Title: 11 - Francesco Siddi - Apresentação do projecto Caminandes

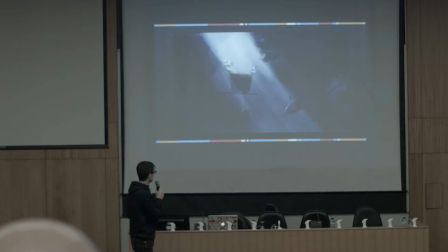[19:13]
This was really early on in the process, and we had this idea that there was this light shaft coming in, and he was reaching for this one berry, and Koro was like, oh my god. And then we changed the dynamic.
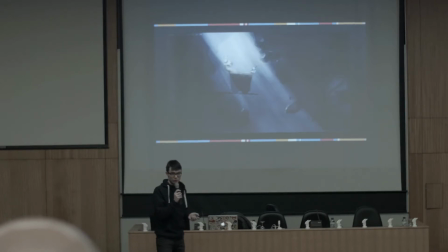[19:27]
Actually, Koro is like, oh, I want it too. And then we had to put more berries because you actually wouldn't see them, because there was so much going on in the scene, so much visual complexity. So, but in the end, you see the concept is there.
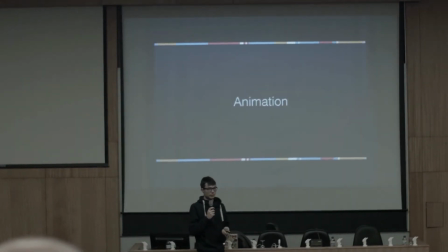[19:41]
Let's talk a bit about animation. Here I brought you a couple of examples just for fun.
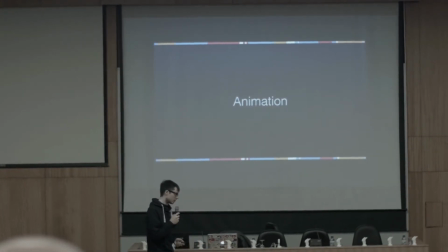[19:50]
Is very cool to see how the animation process goes when working on this.
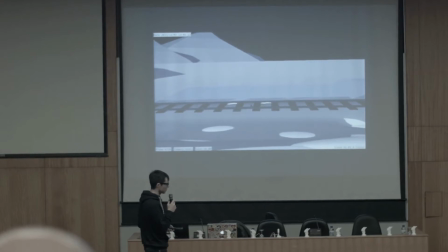[19:55]
This is a very small shot progression that goes from blocking to final
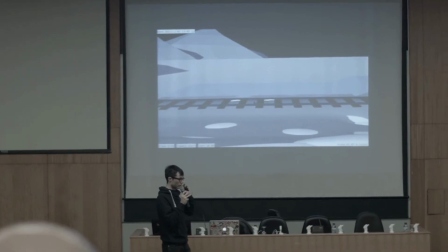[20:01]
of the moment where Koro sees Oti on the train tracks.
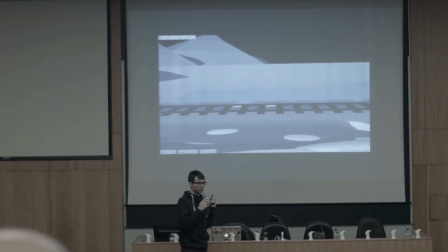[20:07]
And it's just to show you how many passes are needed to, even in such a short and simple shot, to make it readable and to make it work.
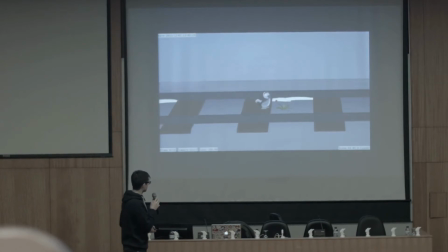[20:17]
So this is the first blocking.
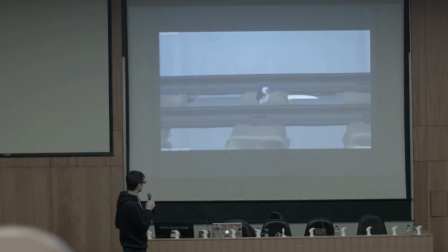[20:21]
This is already smoothed out, and then is more smooth, and this is more quality, and this is the final render.
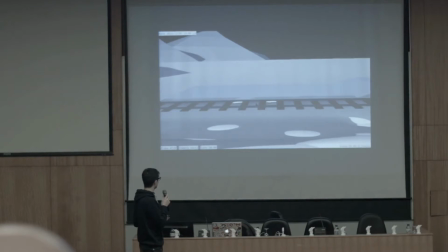[20:27]
So in this case we have like 4 passes,
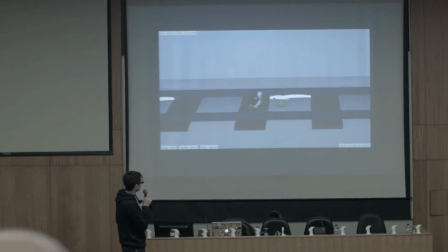[20:31]
And there isn't really much going on, but it's just interesting to see how still you really need.
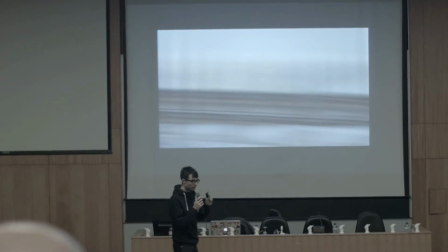[20:39]
And we had that berry that we really needed to make sure that was visible, because in such a big shot, tiny berry, even if it was red, it was not there, so we had to cheat it and make it bigger and make sure that the movement of Oti works well with the camera
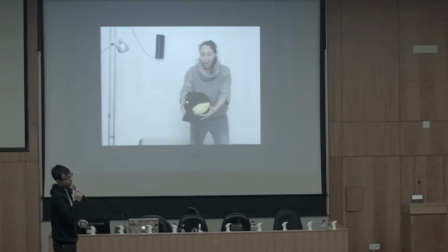[20:56]
movement, and so on. This is more interesting because this has a reference, which is always great to look at.
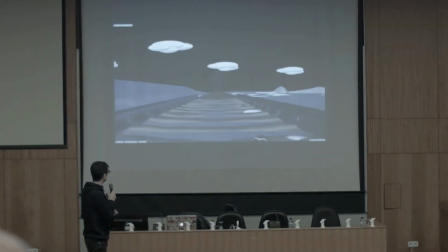[21:05]
So probably you can guess which shot this is. It's the guy trying to pull the berry.
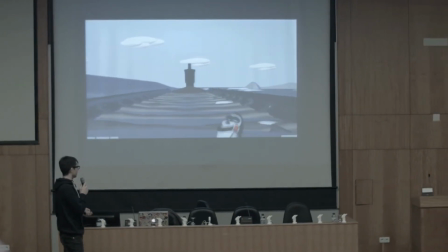[21:13]
So Sarah, in this case, went in and recorded some reference, because this motion is very peculiar.
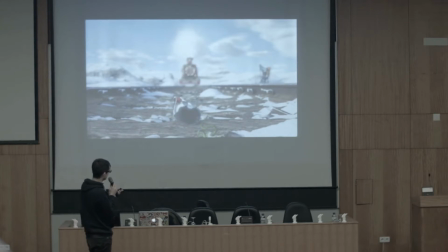[21:22]
So you really need something there. And you see, in the end, she added something at the very end, because she thought the animation
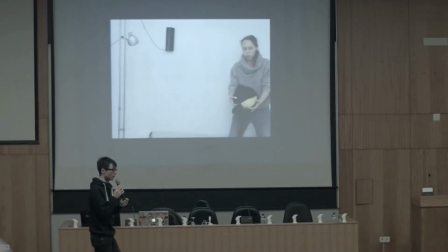[21:32]
would improve, like would make him feel more like he was really struggling, he was really in danger.
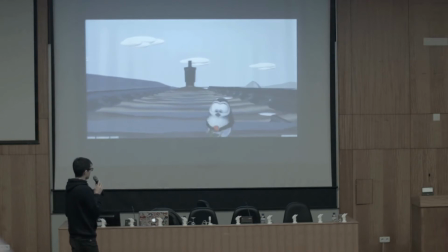[21:39]
So it's a first blocking pass, a second pass, and then this becomes more polished, and here we are getting towards the end.
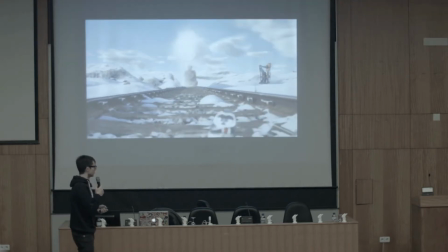[21:49]
And again, reference is super important, because otherwise it's hard to achieve
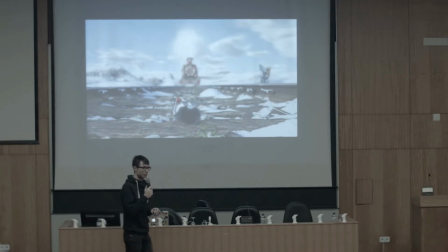[21:55]
believable movement, believable behavior when doing these kind of things, because this is not a motion we see every day, so it's really important to get a realistic idea of how it would play. And as you can see in the background, there is the Christmas train.
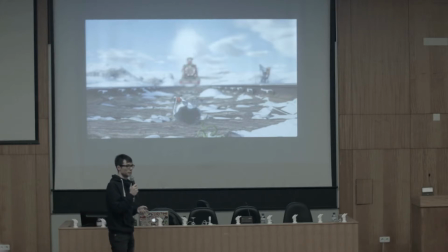[22:11]
It's not the black train, because for Christmas we made a teaser trailer of it. It was just the first part of the film until this point, like a little bit further. And there was this Coca-Cola looking train, all red with lights and green on top. And then we removed it.
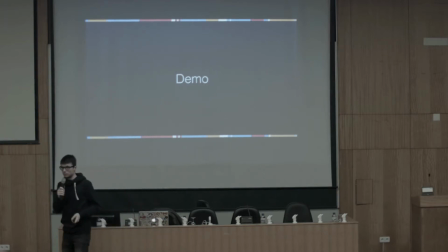[22:31]
So I think we have a bit of time left. I would like to go in and show you, if we manage, because it's not easy, at a file, a production file.
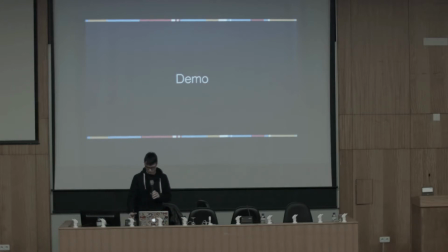[22:50]
All this is available in the cloud. Hello. Okay. So let's see.
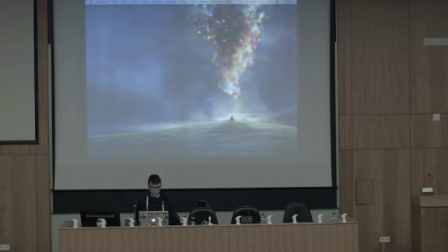I am going to get the file. So first of all, as I was saying, you can get all these files from the cloud.